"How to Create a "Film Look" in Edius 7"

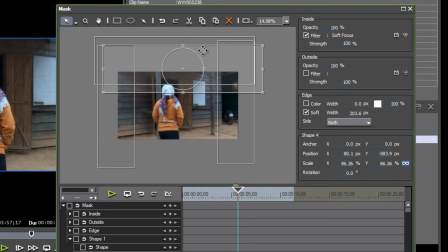So we could do another copy of the top one and then bring that down to the bottom.
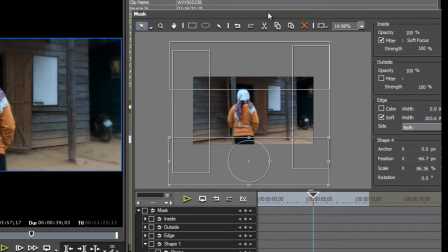So now as we look at our clip,
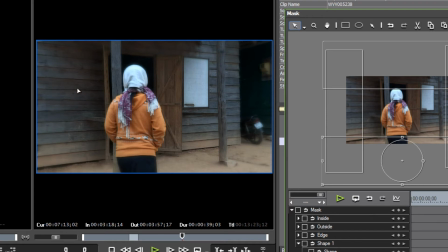we see that it adds a nice kind of a soft focus to the edges of it.
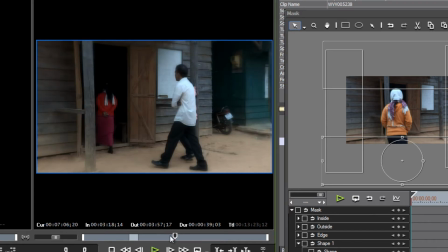And depending on the clip that you're working with,
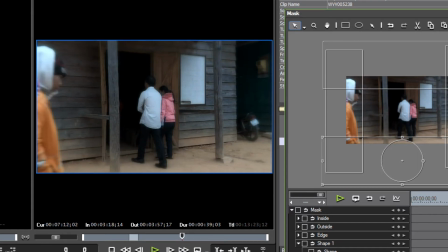you might want to increase any one of the ranges of this to add more
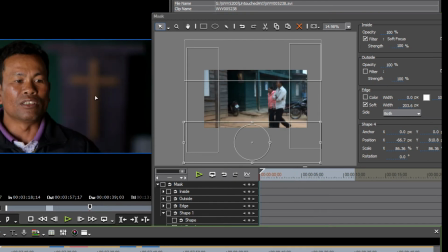blur to emulate the out of focus or the narrow depth of field that you have in other shots.
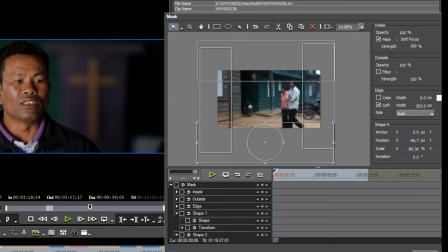For example, if this particular shot
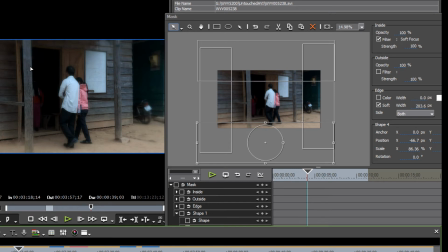didn't need to be completely in focus for the whole width of the clip,
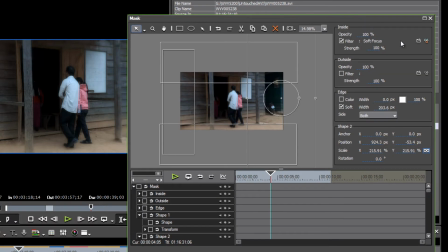we might extend this portion out and add a lot more soft focus to our image, and that would give us just a little bit more of that narrow depth of field effect.
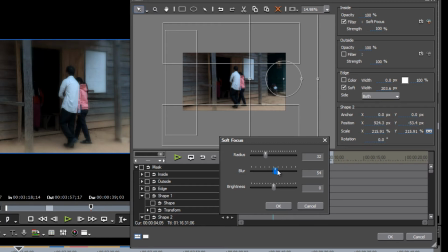You know, so what you can do is set up a very generic one with just a subtle soft focus to the very
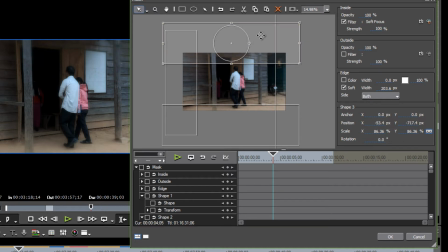borders of the clip, and then depending on the clip itself, you may go in and make fine-tune adjustments for any given clip.
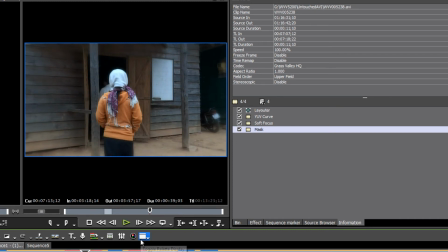So with those filters, it's looking just a little bit more and more like a DSLR clip.
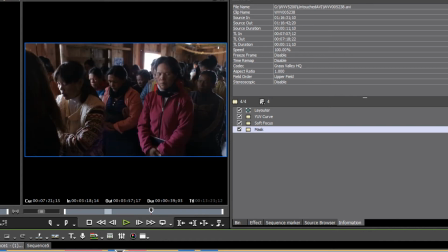It looks like it's still, to match up these shots on either end,
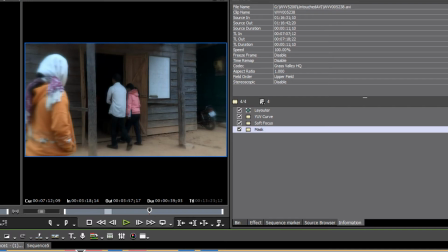it looks like it could use just a little bit more chroma. And so we might
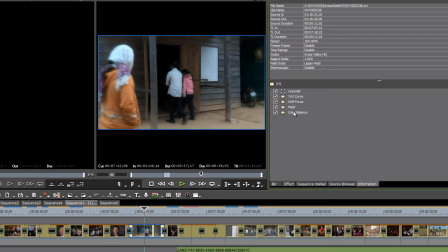go with our color balance tool as well and add just a touch of chroma, a couple points perhaps.
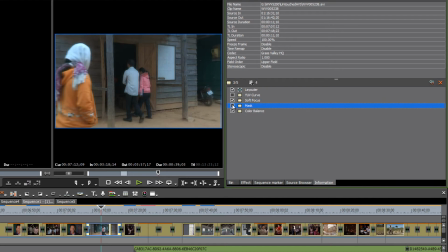And if you want to see the difference that we've made, we can just unclick all of these real quick and we'll see that this is the original clip. But then as we add all of our filters,
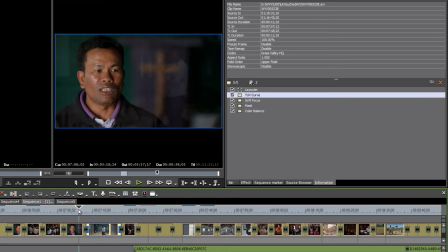we get back to more of that film look that matches our DSLR footage a lot better.
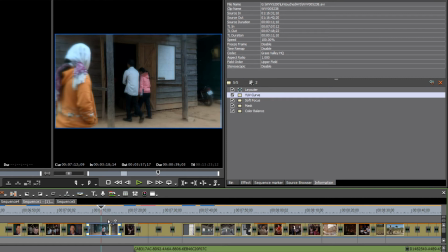Now, once you have defined a film look that you like and that is matching your other footage fairly well, then what you can do is select all of the filters that you applied using your shift key, select all, and create a user preset. Save as current user preset.
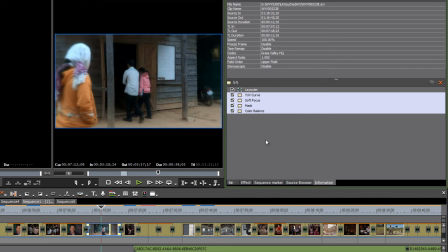And at first it might not seem like anything has happened. You're wondering, well, what did I do?
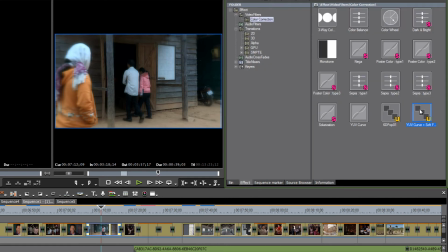Well, go back to the effect bin and you'll see that your filter is showing up here.
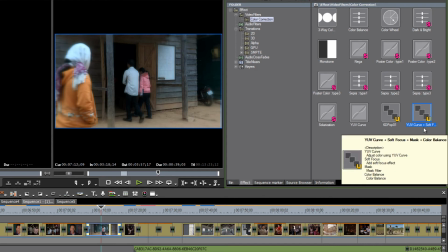Right now it's called YUV curve plus soft focus plus mask plus color balance.
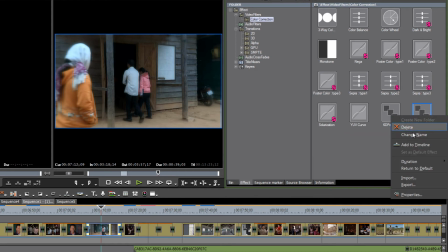But let's rename that. Just right click on it and let's call it film look one. And you'll notice that it has a big yellow U there. That means that it's a user preset as opposed to the ones that have the purple S on it. And that stands for system presets.
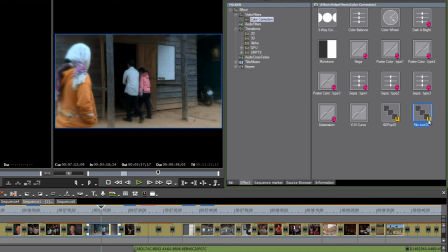So next time as you're looking for your preset, you can find them very easily by looking for the big yellow U and then look for that film look. Let's try dragging these onto another camera that I used on this shoot.
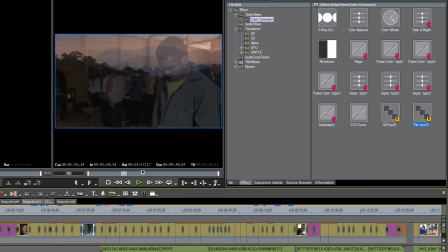I was also working with footage that had been shot with a Panasonic camcorder
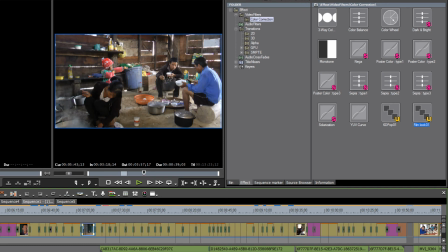that also, again, has a very sharp look to it.
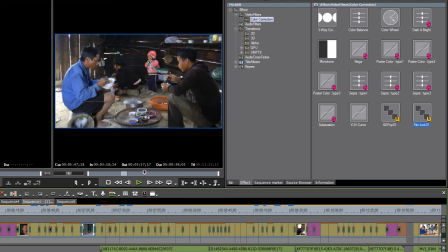This is kind of more of a consumer camera, one of these camcorders that fits in the palm of your hand. Makes it very easy to get into tight corners and very quickly get some shots.
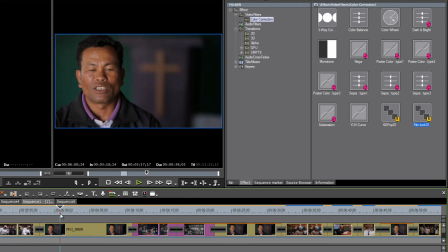But again, you end up with something that looks so much different than the footage that was shot with the DSLR camera.
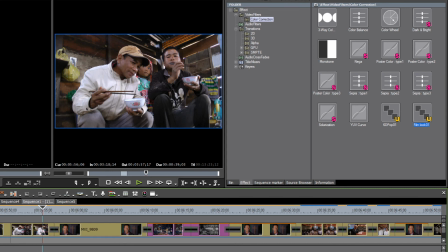So let's try using our new film look filter and drag it onto this group of clips.
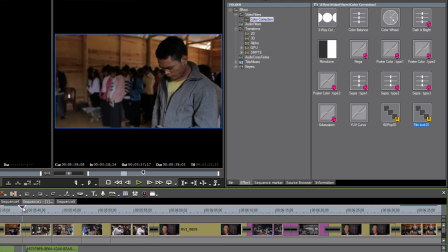I think we have four or five here. Oh, this is a DSLR camera. You can probably tell just by looking at it.